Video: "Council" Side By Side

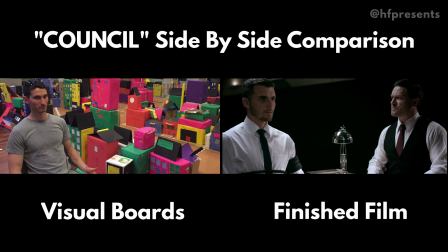And when you're making short films for small amounts of money, it's clever to keep your ideas simple.
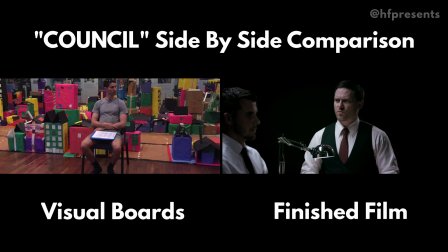Here we go. You can see on the left my dollies, especially the next one,
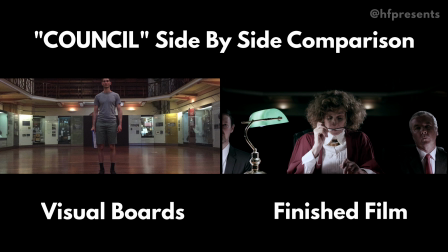were meant to be a lot more longer and dramatic, but in the end of the day we were restricted by our dolly track,
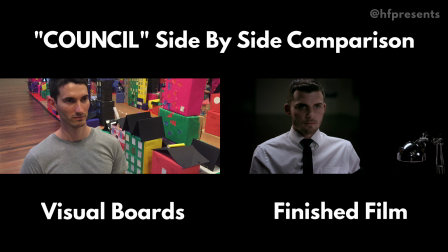and our dolly, which was from the 60s or the 70s, so we kept it to one length, which kept it a lot smoother.
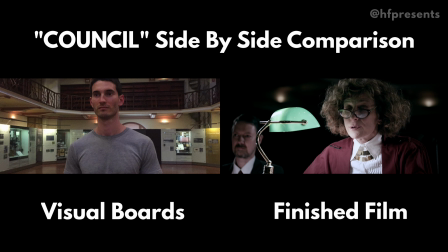And now we're into kind of Councilwoman Price interrogating young Kane. Because I had so much time to think about, how I'm going to shoot basically just a conversation between two people,
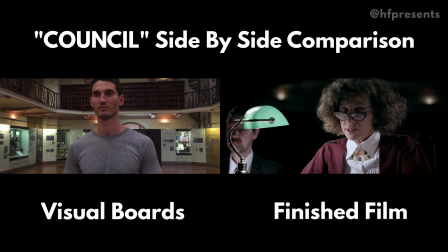what I really had fun with is the kind of levels of the camera and the slowly creeping
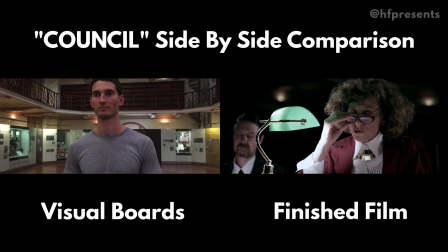in as things begin to get more sinister.
You have conducted yourself admirably this year.
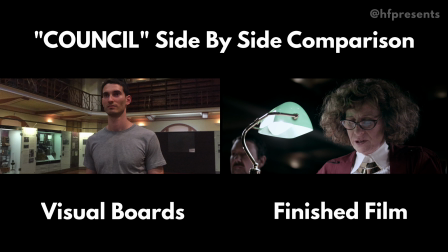So now we've changed to Price at a low angle, looking up at her, and then on the reverse, we're looking down at Kane.
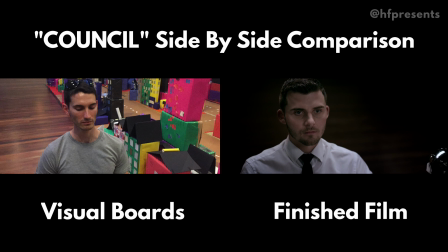So as you see over these next few shots, we've got the camera on a dolly,
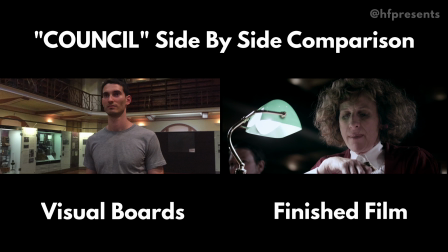and as things become more and more tense, we're going to slowly creep in and exaggerate those angles even more.
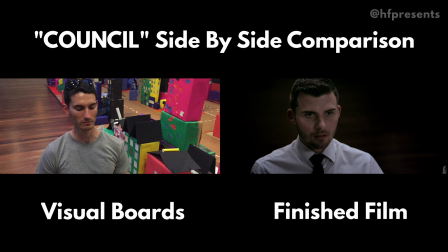So the idea is we start at even keel,
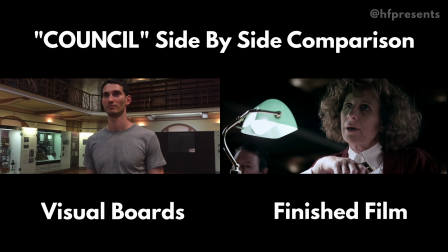where we think things are going well, and then as soon as it gets turned on its head and things start to go downhill for Kane, we racked up the angles,
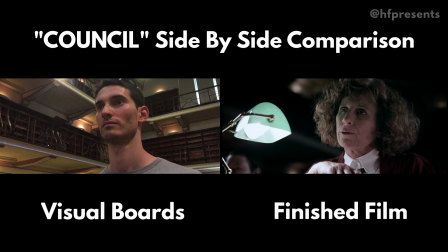and we started to slowly creep in as the conversation goes by, and it just kind of gives that sense of
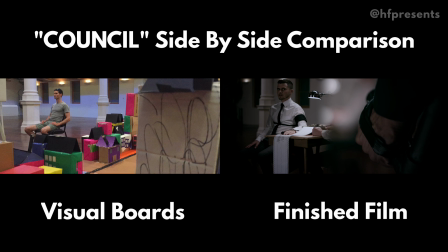claustrophobia and intensity. Oh, there's my little split diopter shot. I love that one.
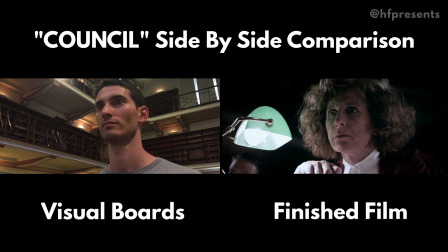Everyone makes fun of me for that.
Do not waste this council.
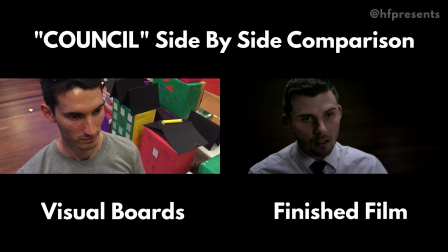And, we were shooting this. I think we shot Nicola's side of this conversation. Nicola, who played Councilwoman Price, I think we shot her at like 3 o'clock in the morning. So if you're impressed by her performance, just imagine trying to do that at 3 o'clock in the morning and,
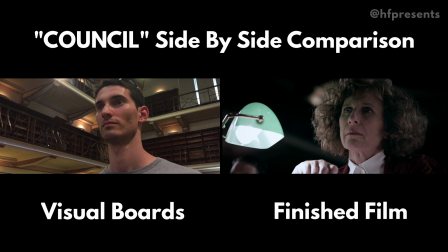surrounded by a team of people who've been working for the last 10 hours, and it becomes all the more impressive. Obviously, Liam's doing a great job here as well. I think half the job of being a director is finding good actors,
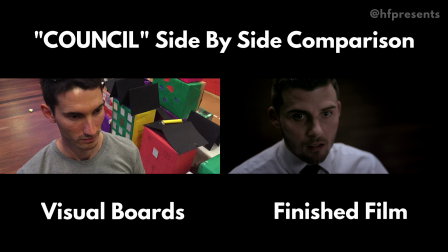and when you got two of the best actors in Perth, you don't really have to do much as a director.
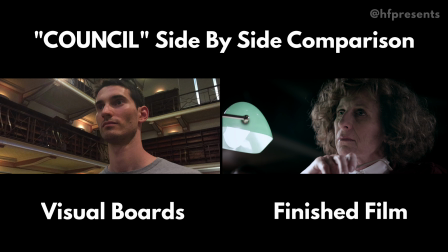You just got to sit back and enjoy the performance. So these guys definitely saved my life there.
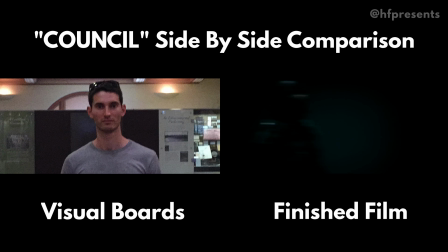And here we cut to a POV, and we're whipping across back to our guard.
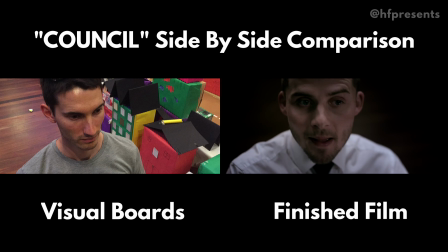In a minute, we'll be back in handheld land as the violence ramps up.
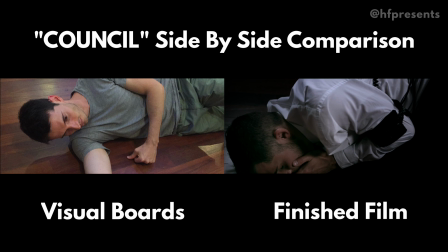Here we go. And he gets knocked in the face. There's one still shot in there, but that was by accident.
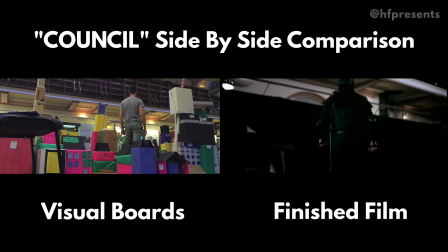Not by accident, but a necessity of the edit.
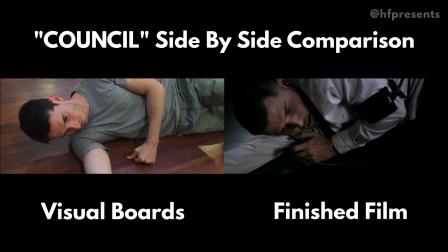If you look closely at Liam's lie detector on his arm here, you'll notice that it's held together with gaffer tape.
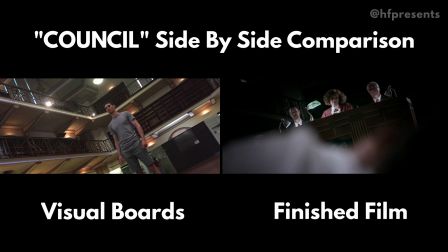When all the shops are closed at 3 in the morning, and you need to fix your lie detector machine that you've created,
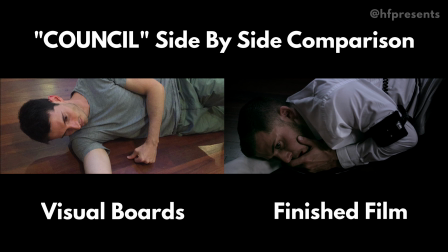a bit of gaffer tape at the back of the band there always works.
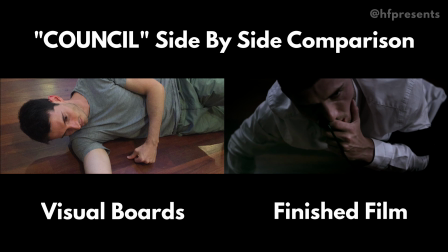But no one's commented on it, so we've gotten away with it. Liam's jumping up back here.
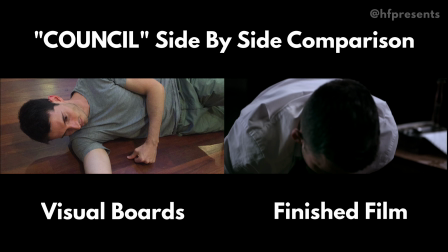You'll notice Stone isn't in this shot, Attendant Stone, just a hand there.
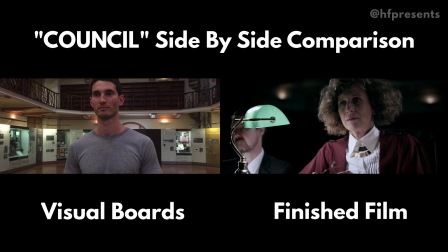We did some trickery with him using a body double for some of the shots. I didn't want Adam having to wait around all night just so he could have an arm or a leg in shot.
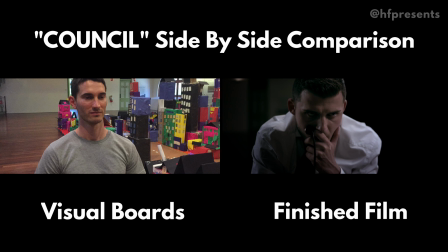So you'll see on the next one of the next shots,
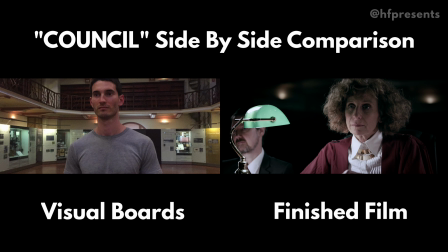I'll point out it's quite obvious that we used a body double, which was James, the producer on the film.
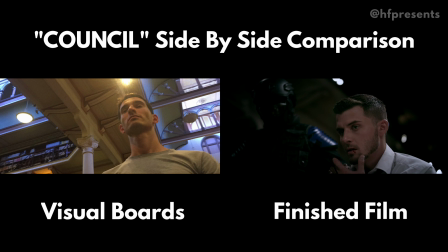You go on the guards. You'll notice the blue shoulder pads.